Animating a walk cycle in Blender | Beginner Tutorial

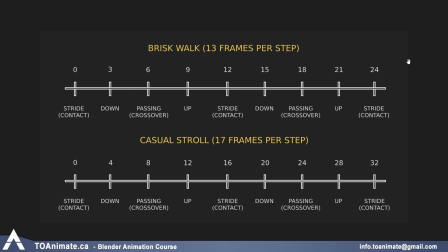I personally like keeping my numbers even, so I mark the first pose on frame 0, and from frame 0 to frame 12, it's a total of 13 frames per step. And then the second half is also 13 frames because this middle stride pose is included on both sides.
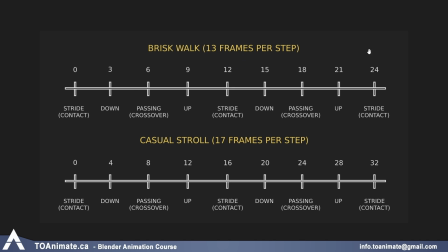So 0 to 12 is 13 frames, and then 12 to 24 is also 13 frames if we include this pose in it. And this is actually the type of walk we'll be animating today. The second type is what I call a casual stroll, and in this walk the character walks a lot slower.
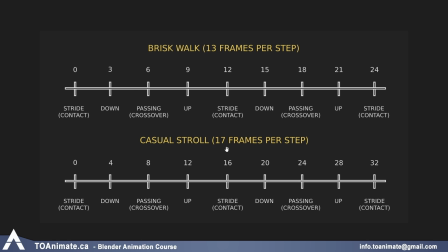They're not in a rush to get anywhere, just enjoying their day. And this one will be 17 frames per step, so from frame 0 to frame 32, or if you like to start from frame 1, it would be frame 1 to frame 33.
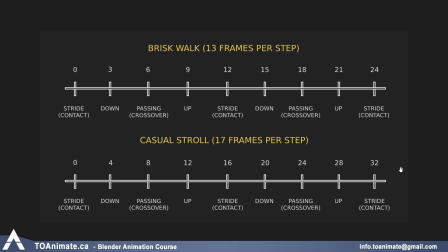And we included the timing guide for both types of walk in the PDF, so feel free to refer to it as needed.
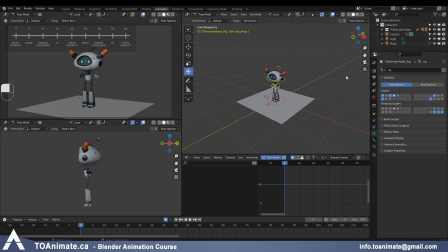Okay, so now we're ready to start animating. I set up this file for you so we can see our character from the 3/4 view, which is our camera view right here.
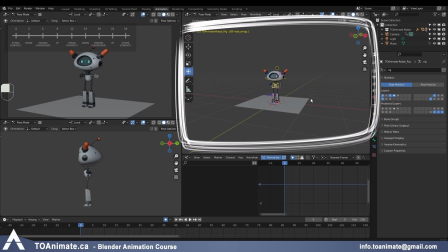And then we see the side view, and then we have our perspective view, which we'll also be using as our front view if you click on this -Y button right here.
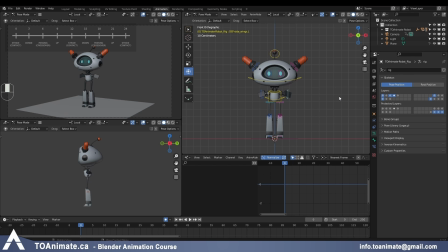And when you're animating a walk, all of these angles are actually really important, so otherwise the walk is not really gonna look good. So like I said, I like starting on frame 0 so that my numbers are even, but if you want, you can start on frame 1 and then just shift everything by one frame.
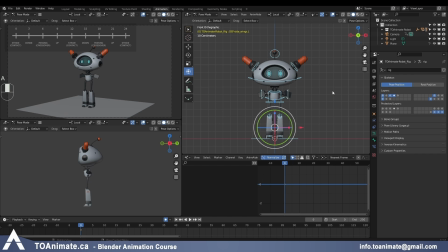So of course I'm gonna select the whole character in pose mode, and I'm gonna press I to get a key on my first frame,
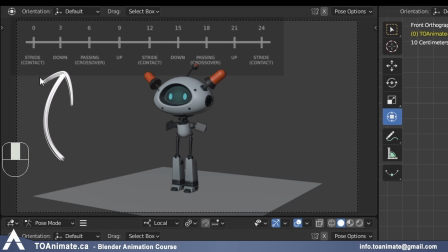or my frame 0. And we have this handy guide for our walk cycle timing today. I added it because there's gonna be a lot of copy and pasting poses from one side to the other, and it always takes me a second or so to figure out like, oh, the passing position on one side is on frame 6 and then on the other side it's frame 18.
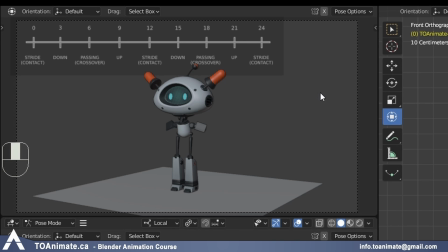So it's just easier to look at this guide and not have to think about it, especially when you're starting out.
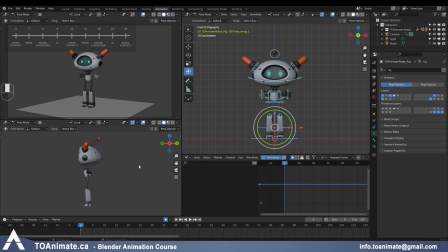Okay, so as we know, our first pose is gonna be the stride pose, which is the contact pose.
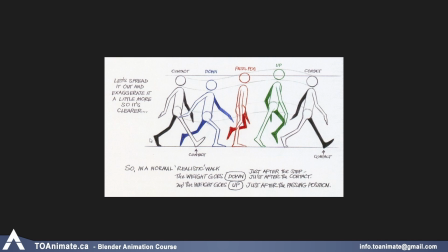It's the same thing, just different names for it, and this is kind of the shape of the pose.
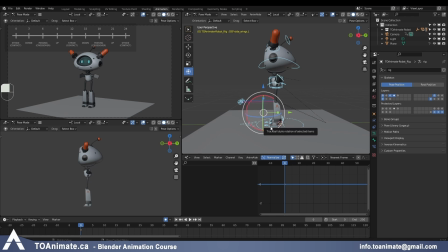So what we need to do is grab one foot and push it forward, and then we're also gonna rotate this controller here to lift the toes off the ground. And you can see the leg is being very overextended here and kind of stretching when the toes are on the ground,
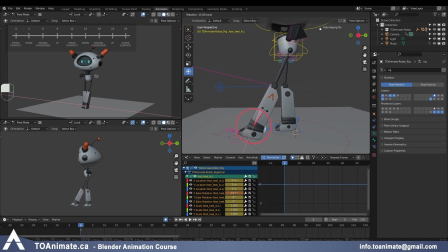but it gets a lot better when the toes are off the ground. And of course, continue looking at the side view as well, especially for this type of pose, and make sure that the angle of the foot looks nice. Also for this stride pose or the contact pose,
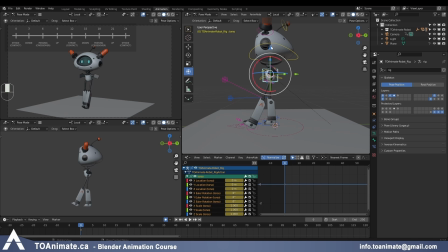feel free to grab the torso controller and just bring it slightly lower than the default, just so you can push the stride to be a little bit wider. And then we also need to push the right foot backwards. Now, if I just eyeball it, it's not gonna look that great once I loop it.
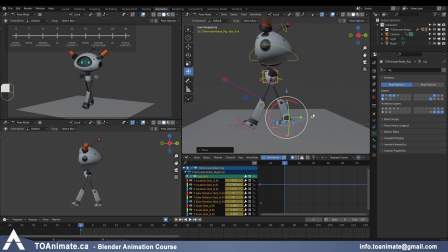It's gonna feel like the character limps and one step is always shorter than the other. And for this basic vanilla walk, I just want them to be equal. And the way to do that is very easy actually. I'm gonna go to my first foot, press N, and under item, I have this location transform.
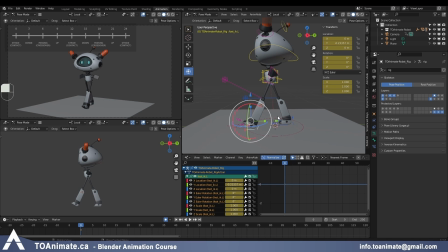And I know that I'm doing the y-axis here, which is the green one.
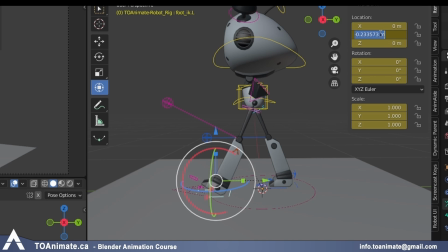And this is the value that I'm getting. So I'm gonna grab the value, press Ctrl C, click on the other foot,
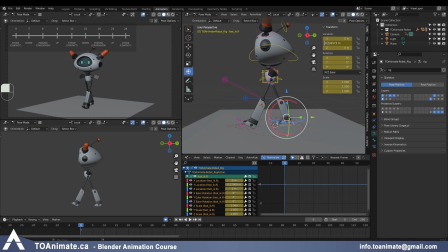I'm gonna paste the value, and instead of making a negative, I'm gonna just delete the minus to make it positive, and the foot is gonna be exactly the same distance from the center line of the body as the left foot.
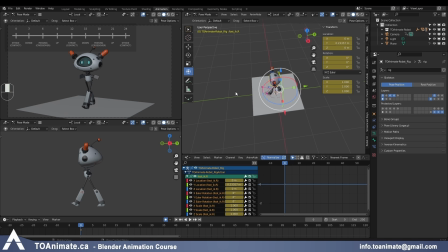And this is because we're exactly where the X and the Y axis meet, so it works well for us.
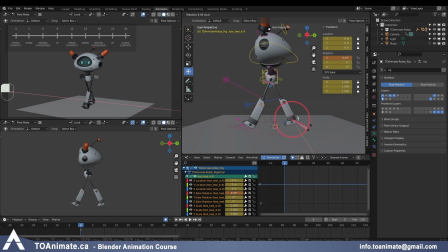And now I'm gonna bring the heel up on this pose as well.
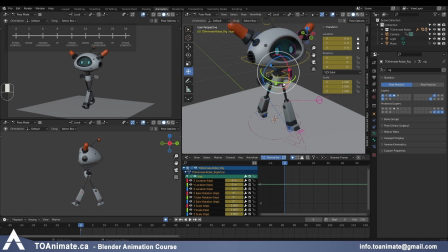And one more thing when you're animating strides is you want to be rotating the hips as well.
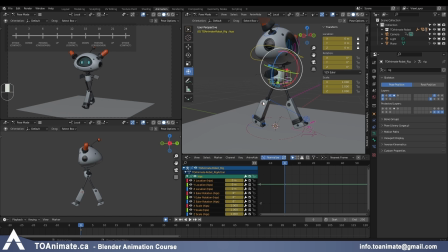Because the left foot is more in the front and the right foot is in the back, you want the hips to follow that a little bit.